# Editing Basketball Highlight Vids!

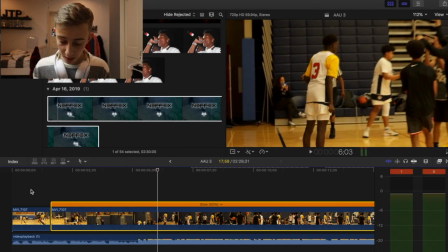(4:15)
Alright, so it gets kind of hype right on that one part.
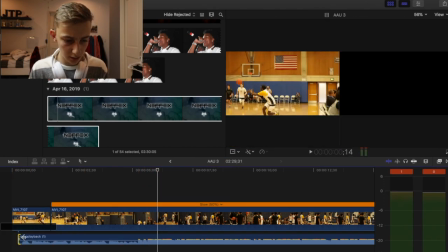(4:19)
So I'm gonna cut off, I'm gonna drag in a little bit at the beginning because I want to get
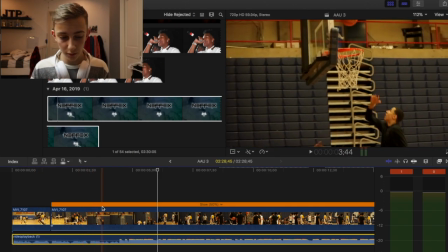(4:25)
the hype part right where that bucket goes in. Right there. And then now that the beat dropped and it's getting hype,
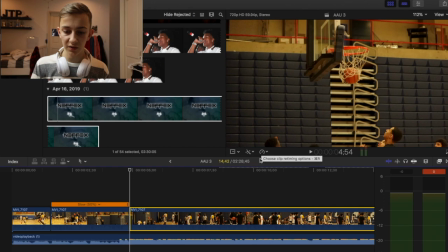(4:36)
we're gonna click on it, click on this little clock thingy, and go back to normal.
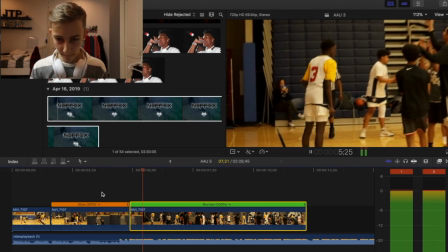(4:42)
So now it's slow. Get a few seconds.
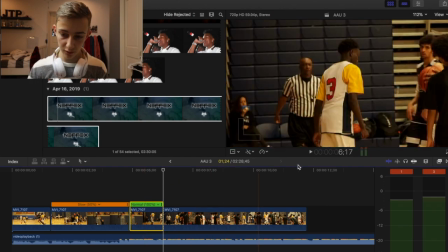(4:47)
I'll just crop a few seconds there after the ball goes in the net.
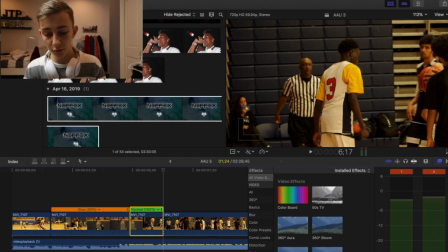(4:52)
Go to your little effects tab here, type in earthquake. So this gives it this little like shaky effect. That looks kind of cool.
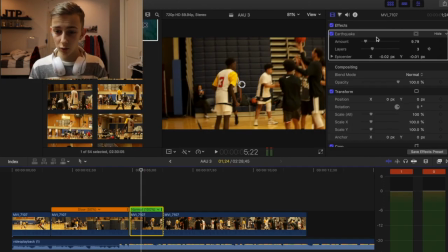(5:00)
And then go to up to your inspector tab, and you want to click right where it says amount I move it up to like 25 to give it more shaky. You can make it more or less shaky. And we'll watch here.
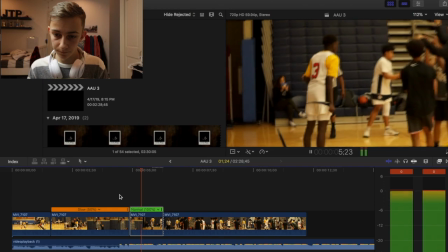(5:17)
So you see it got shaky right on the beat drop.
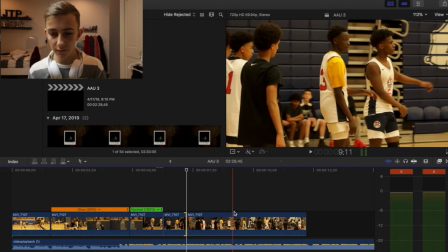(5:21)
He goes in for a high five here, sorta. A little high five.
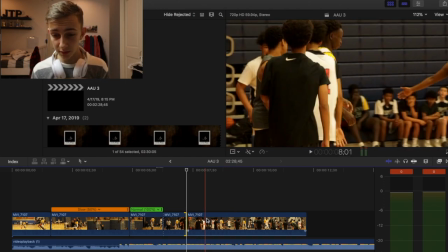(5:26)
Another thing I like to do is I like to speed up and slow down.
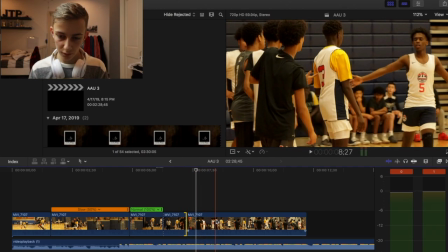(5:31)
So it's normal. So right when he's about to high five, we'll speed up.
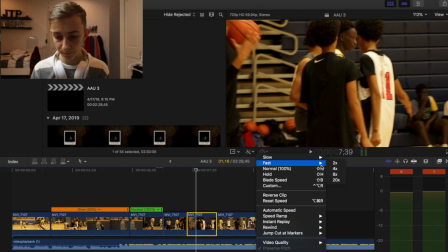(5:38)
So clip that part, make it go fast. 2 times is usually good, maybe 4 times, depends how long the clip is.
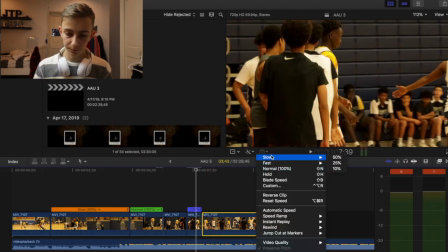(5:45)
And then make this part slow. And it looks kind of cool.
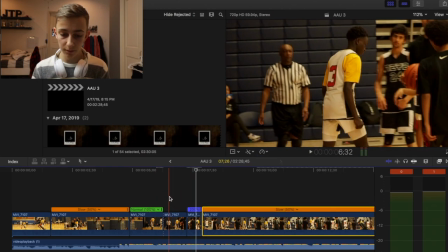(5:51)
Here's how it looks like. Oops.
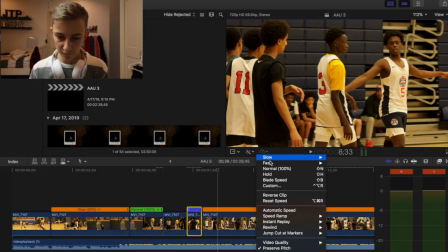(5:57)
And actually, I want it to be 4 times faster, because that seemed a little slow.
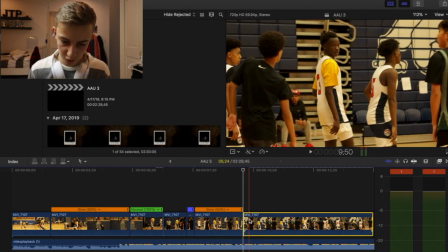(6:05)
And then I'll cut it there, just to keep it short. So now we have our first bucket here.
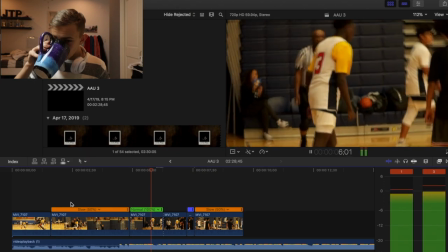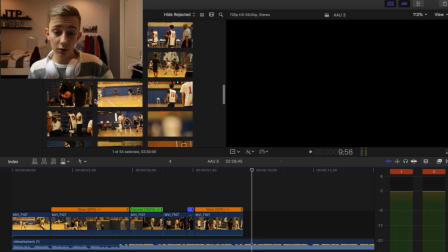(6:19)
Just cut on the different beats, because it looks a lot better that way instead of just randomly throwing in stuff.
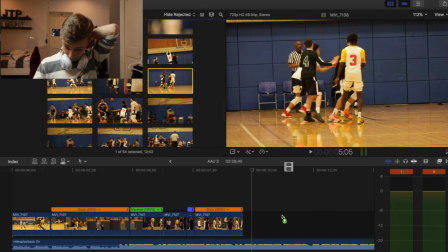(6:27)
This one was good. Okay, so we're gonna take out the audio again.
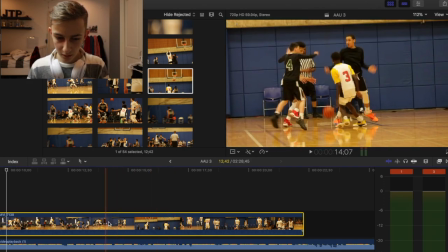(6:33)
So he's gonna dribble through the legs. Comes up here, makes an assist.
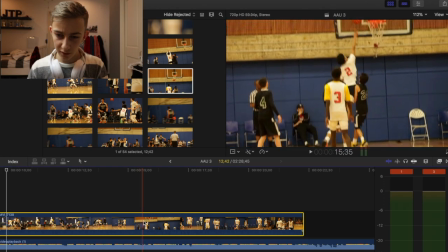(6:40)
Bucket, alright.
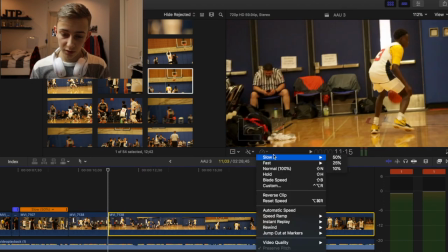(6:45)
So every time like on the beat, or sometimes when the beat changes, you put on slow-mo like this.
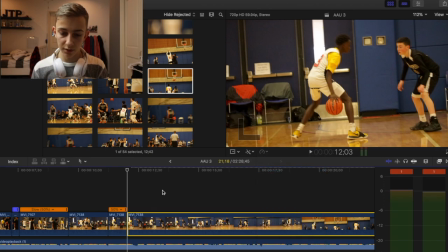(6:54)
And then back to normal, kind of on the beat. So where it goes, because I do what I like in the lyrics.
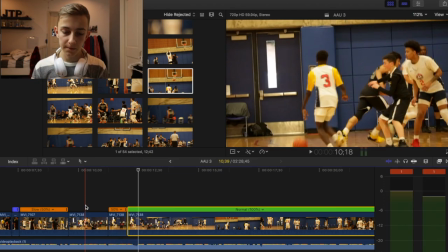(7:02)
You see that? I'll play one
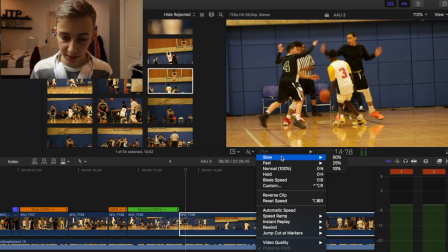(7:07)
of them. And then on the little pass here, put it in slow again, just kind of switching it so it's slow and normal.
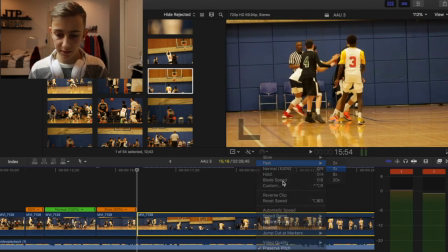(7:16)
And then maybe for this one, we'll switch it up and he'll go fast. Up until it goes in the net. Just kind of give it that fast paced look. Back to slow. Lots of fast and slow edits.
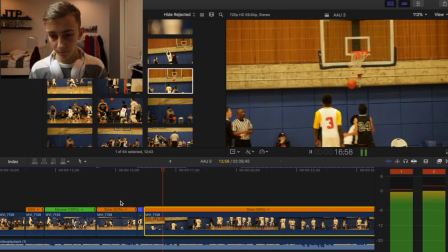(7:31)
That was a little laggy.
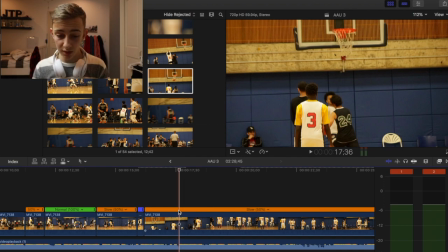(7:38)
Other transitions I like to do too is something called speed ramping, which is similar with the speed and slow down, but you're speeding into another clip.
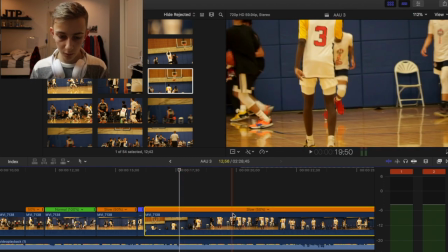(7:47)
So right where you want to transition, we'll grab a little more footage here.
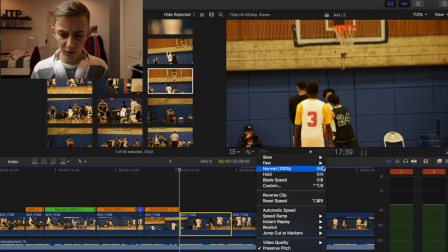(7:53)
Grab this clip, make it go fast, like 4 times fast.
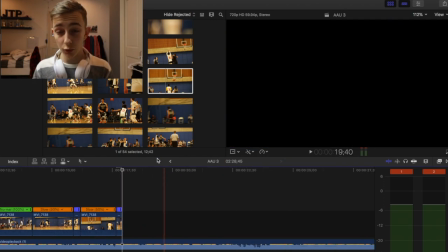(7:58)
We'll take it off. And then whatever clip we're transitioning to, alright, this one was a good one either way.
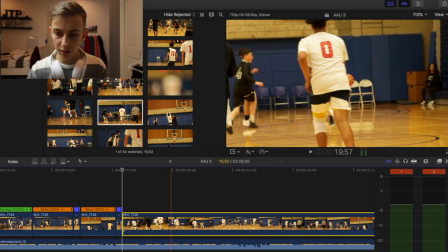(8:06)
Take down the audio, and now sometimes, like, I don't need all this extra.
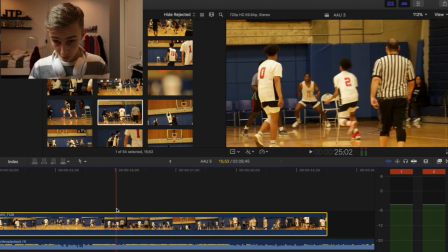(8:13)
So there's the bucket right there. So we'll go a little bit before, get the pass in, right there.
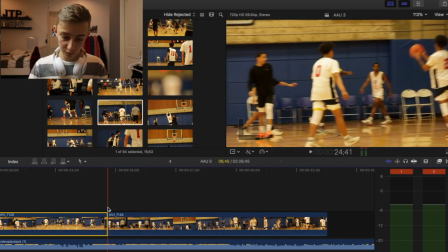(8:20)
So we'll delete that first part.